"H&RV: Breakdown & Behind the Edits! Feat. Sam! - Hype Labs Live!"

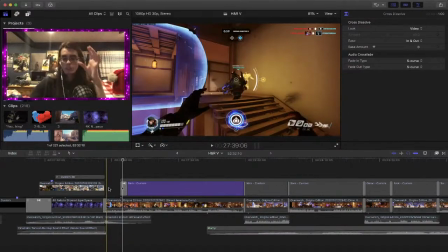2804s
So compared to before this clip comes up,
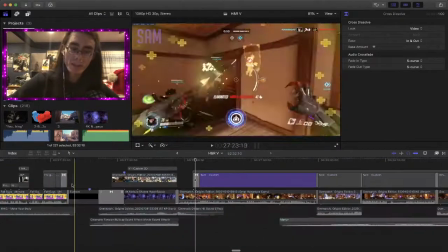2808s
we had some other funny moments happen and the teasers, which I'll get to later.
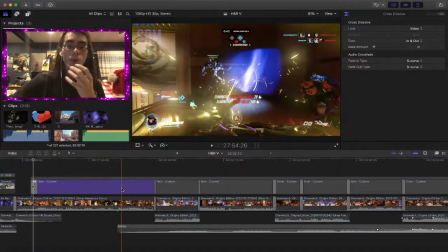2815s
But the first clip is important because this shows you how kind of my editing brain works in terms of getting stuff in.
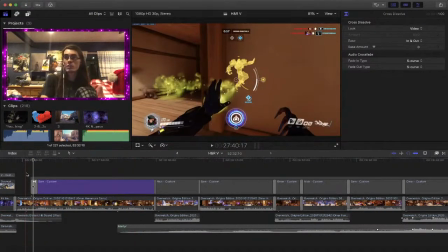2823s
So this is another one of those moments where I didn't want it to be too complicated.
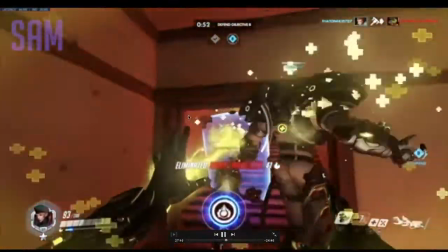2829s
So you can actually see in there are no titles.
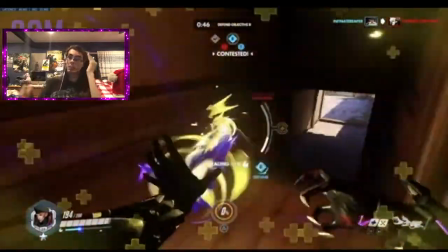2834s
There are barely any titles during this segment until Omar drops down, gets the quad, and then we win the game.
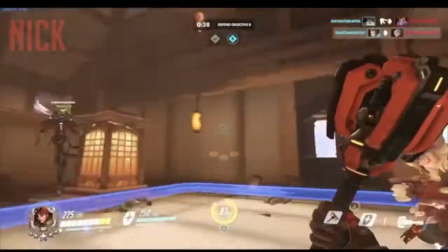2842s
The only edits you're seeing is in the top left, displaying our names in our multiple angles.
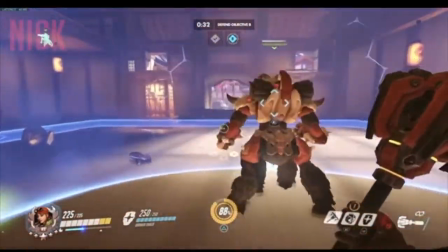2850s
That's all it is, because the important thing with this segment was the build-up.
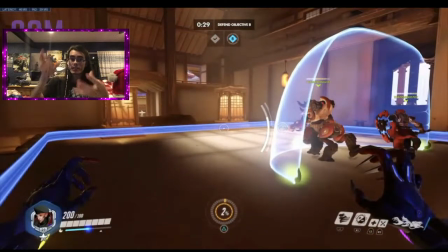2855s
That was the most important part, because I want you to, because after the last bit, which was the Fall Guys spider segment, wanted enough build-up for you to be like, what? What is this building up to?
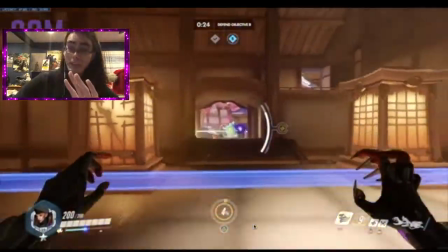2868s
So yeah, there are no crazy edits in here, because this is like one of the biggest bits of Hyper H5.
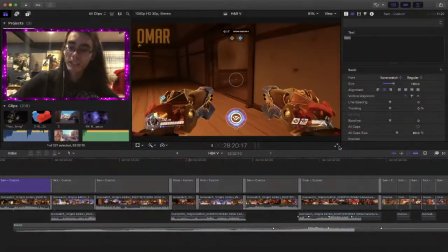2876s
So you can see there's the little tease right there of Omar walking along
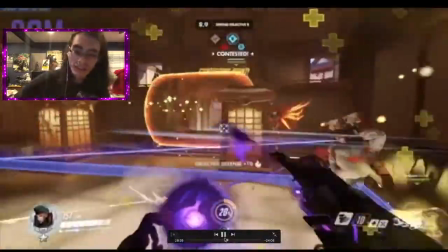2884s
the beam, and then eventually we get our butts handed to us.
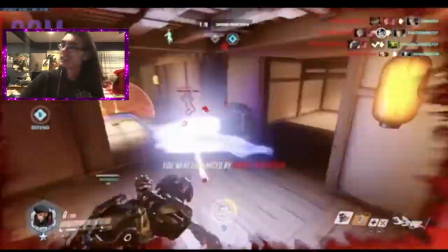2890s
You know, all of us start dying, and then we come back to Omar and drop.
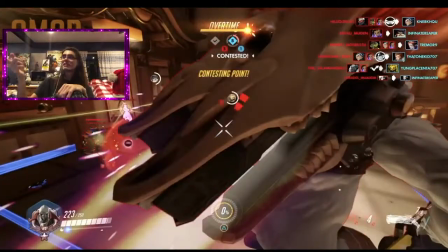2899s
So, says, I see that Omar dropping down deserves titles. Now, while that actually may be true, and I was about to get to that, and I was actually mentioning this earlier in an earlier segment,
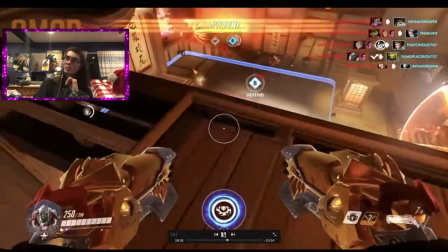2910s
you don't want to go too overboard with your titling,
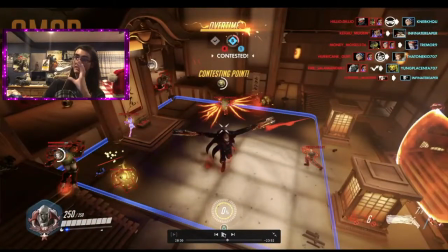2912s
because I wanted this moment to speak for itself, as this moment was too fucking good to do justice.
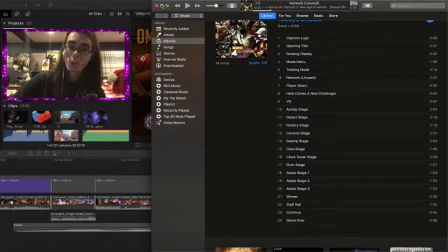2920s
And by that I mean, when you want a moment to sell, you want the music to sell too.
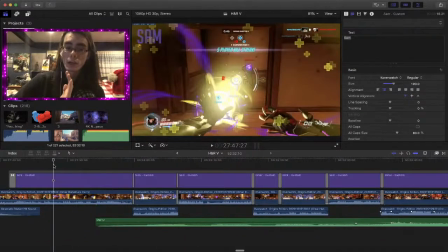2927s
Like, really, I'm gonna play the beginning of the clip. I want you to pay attention to the build-up of this whole entire segment.
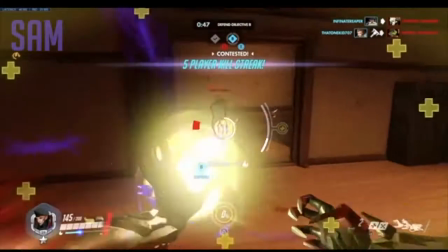2936s Stay alive, stay alive, stay alive, stay alive. Careful, Sam, let me get ahead of you. Oh, no, you're fine, you're fine.
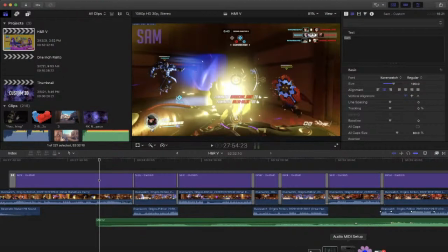2941s
By the way, you... Actually, let me just, I'm gonna turn up audio a little bit, because I notice it's...
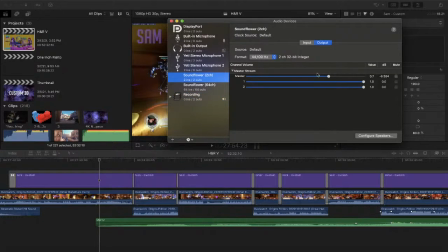2950s
Sunflower is being very quiet. Turn up just a little bit. Alright.
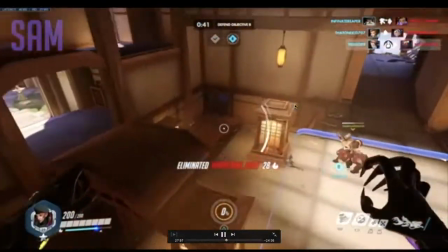2956s Pass up Sigma, there we go. No, I know. I wanted to get rid of the healer first. Good call.
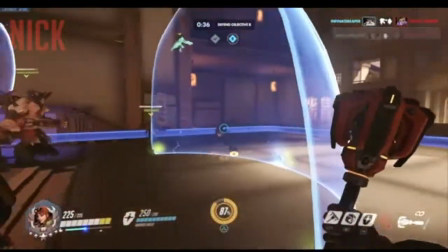2961s I was like, Sam, you kind of just hype beamed away from a Sigma. I imagine he's glued to the wall, just like...
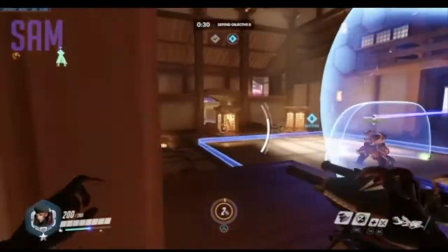2967s No, I know. I knew you were behind me and you saw him, so you were hitting him, right?
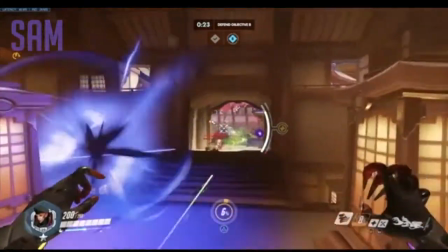2972s So you got... I just imagine I walked up, like, dragging my mace, and I turned and looked up, and I was like, hey, Sam, you forgot one.
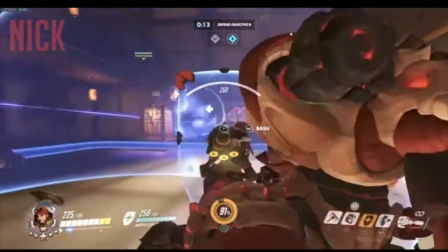2984s A lot of them at mid right now. You got one on the right at least. Oh, I've got the right idea.
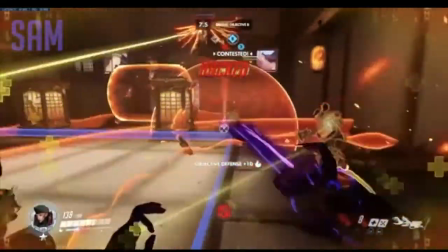2989s I see what he's doing. Oh, that's big. That's a big hack. Oh, that's a lot of ults.
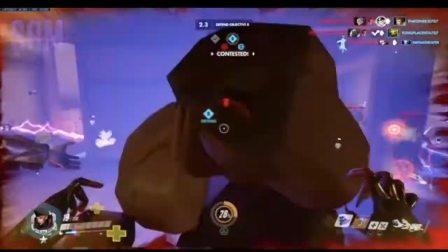2996s This is gonna really hurt. Yep, I'm dead. Oh, yep, shit. Yep.
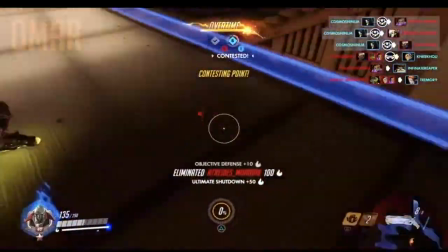3003s Come on, Omar! Oh, that Big Sigma's draining it, triple. though. Yeah.
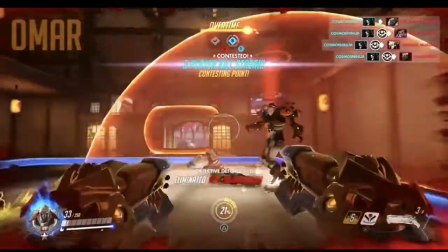3008s We need to get on point quick. Keep coming, motherfucker.
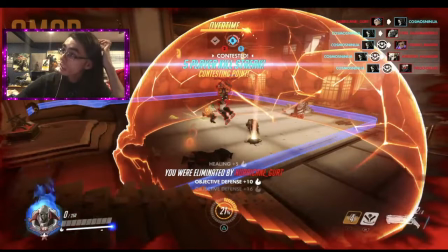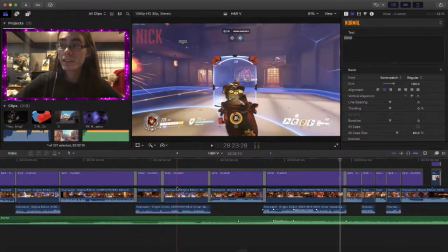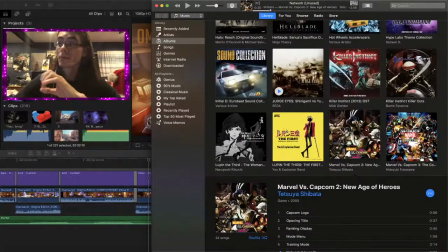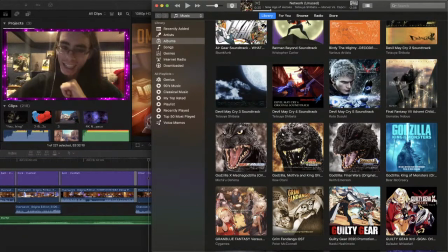3044s
Thank you. Fuck. Sorry. Sorry. Oh, I told you I'm... Ugh, fucking hell. Sorry about that.